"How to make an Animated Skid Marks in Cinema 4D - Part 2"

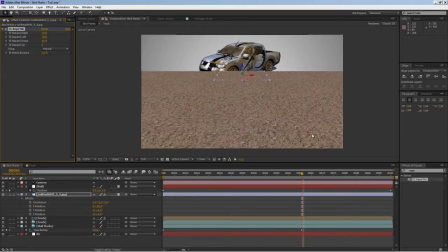(8:21)
You know, you can have this one layer like grass and then the other one, this mud, and you can let the skid marks reveal the mud, and that can be pretty cool effect.
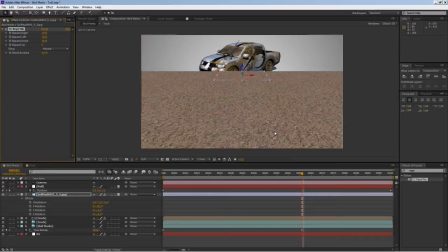(8:35)
But what I'm gonna use for this, and you can use like a grunge effect for this, what I'm trying to do with this, but I just happen to have this image. I couldn't find like a grunge looking texture real quick, so I'm just using this for grunge. So yeah, if you have something better, use it by all means.
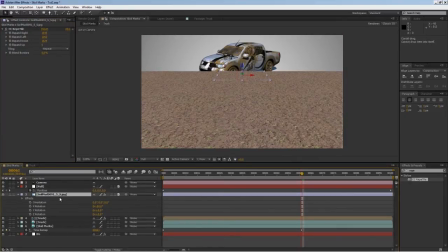(8:54)
So what I'm gonna do, I'm going to drag this right over the top of my skid marks.
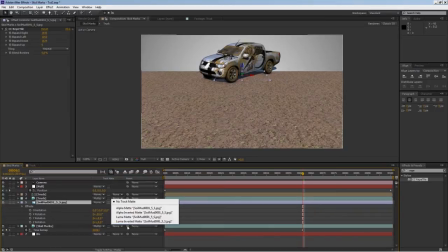(9:02)
And then I'm going to lube my mat.
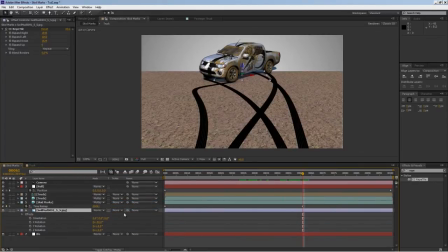(9:09)
Or I'm sorry, I need to put it on the bottom, okay? And then lube my mat, invert it.
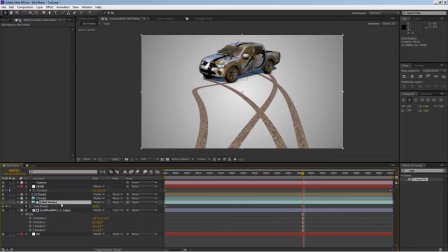(9:18)
Okay. So basically, I'm letting the skid marks reveal my mud. And once I have that, I'm going to play with the texture itself. I'm going to bring in hue and saturation, drop that in there, and then desaturate it.
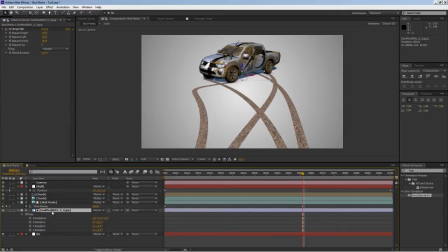(9:41)
And by the way, make sure you apply that to our soil texture. Okay, desaturate it. And then I'll bring curves in. And I'll play with darkness here. And all I'm doing basically creating something different from
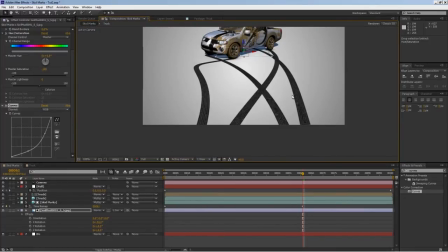(10:04)
because my skid marks look too fake, too clean.
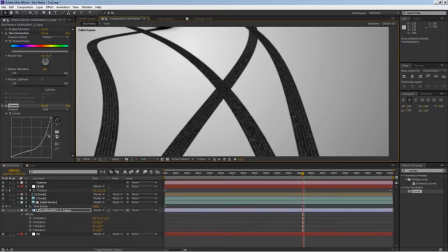(10:09)
So let's create a little raw skid marks kind of look.
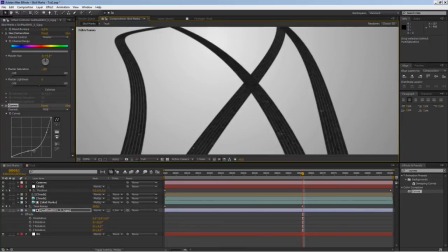(10:18)
Okay, just play with this and see what you come up with.
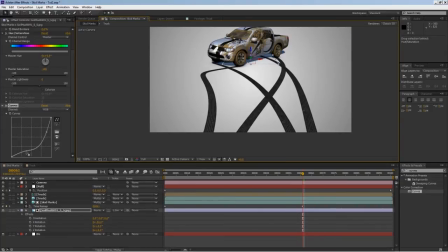(10:30)
Probably good. I don't want it to be too black, so maybe.
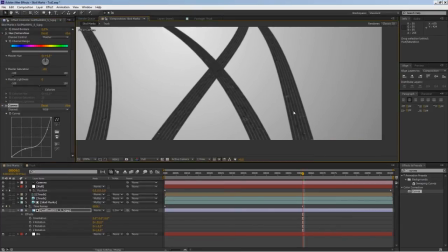(10:41)
And I don't want it to be too detailed as well.
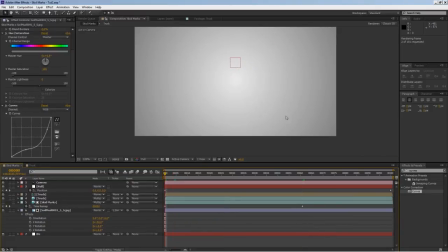(10:48)
Yeah, maybe pull in black just a little bit. Ah, that's good enough. You can play with it, apply different textures and whatnot, but you get the idea.
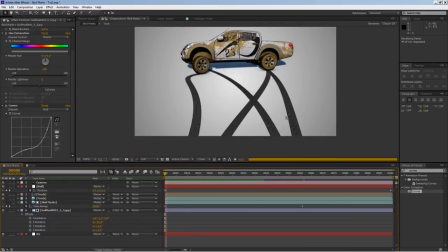(10:56)
Make it look more rough than smooth and straight. So, in fact, you can probably scale this.
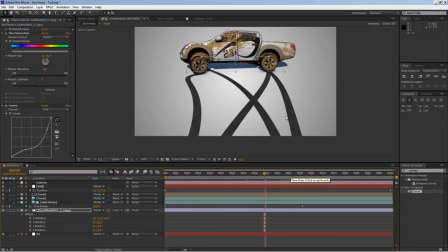(11:16)
Okay, that's good enough. You get the idea, basically. You can spend more time and make it look awesome. Next, what I'll do, I'll bring in a null or a solid back into my comp.
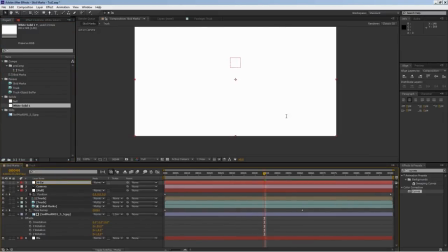(11:29)
And I'll put it on the top of everything, and I'll type for color, and then I'll look for color gradient.
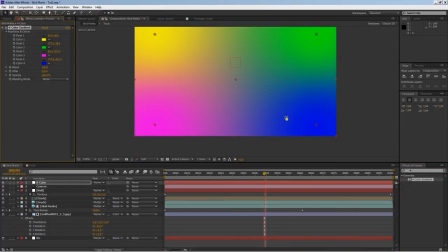(11:38)
And what this does, if you blend them together, you can pick any colors, but I'm just going to use the default colors.
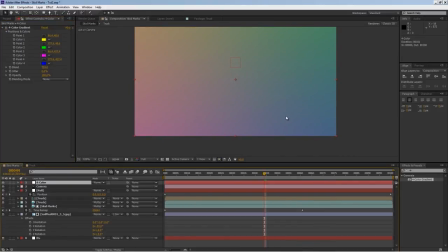(11:47)
And if you blend them together, and then use a blending mode, you can achieve some cool look.
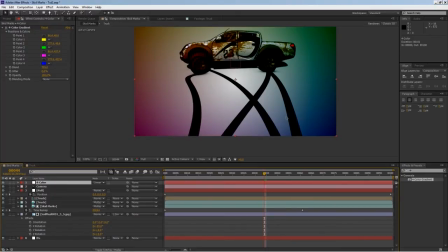(11:52)
You can bring in some color into the scene, so that it's not looking too plain.
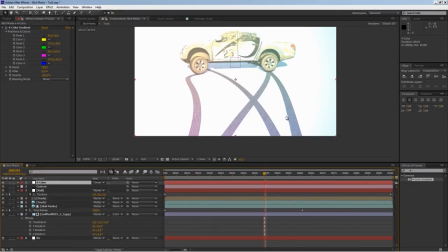(11:57)
Just go through them and see what you think looks good.
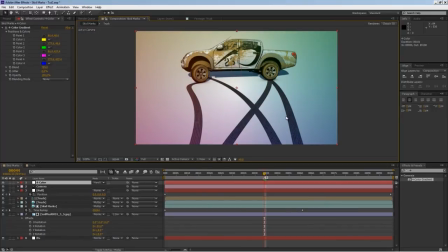(12:03)
Like that doesn't look bad, and you can use the opacity and bring it some down. Before and after, you can tell a little color. Bringing the color into the scene doesn't hurt really, so it's not
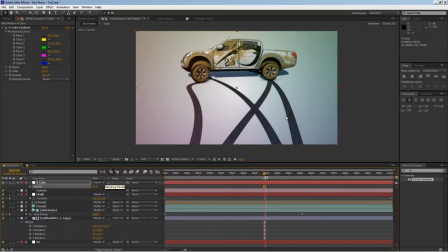(12:21)
dull white kind of look. Maybe 50%. Other than that, this is pretty much it.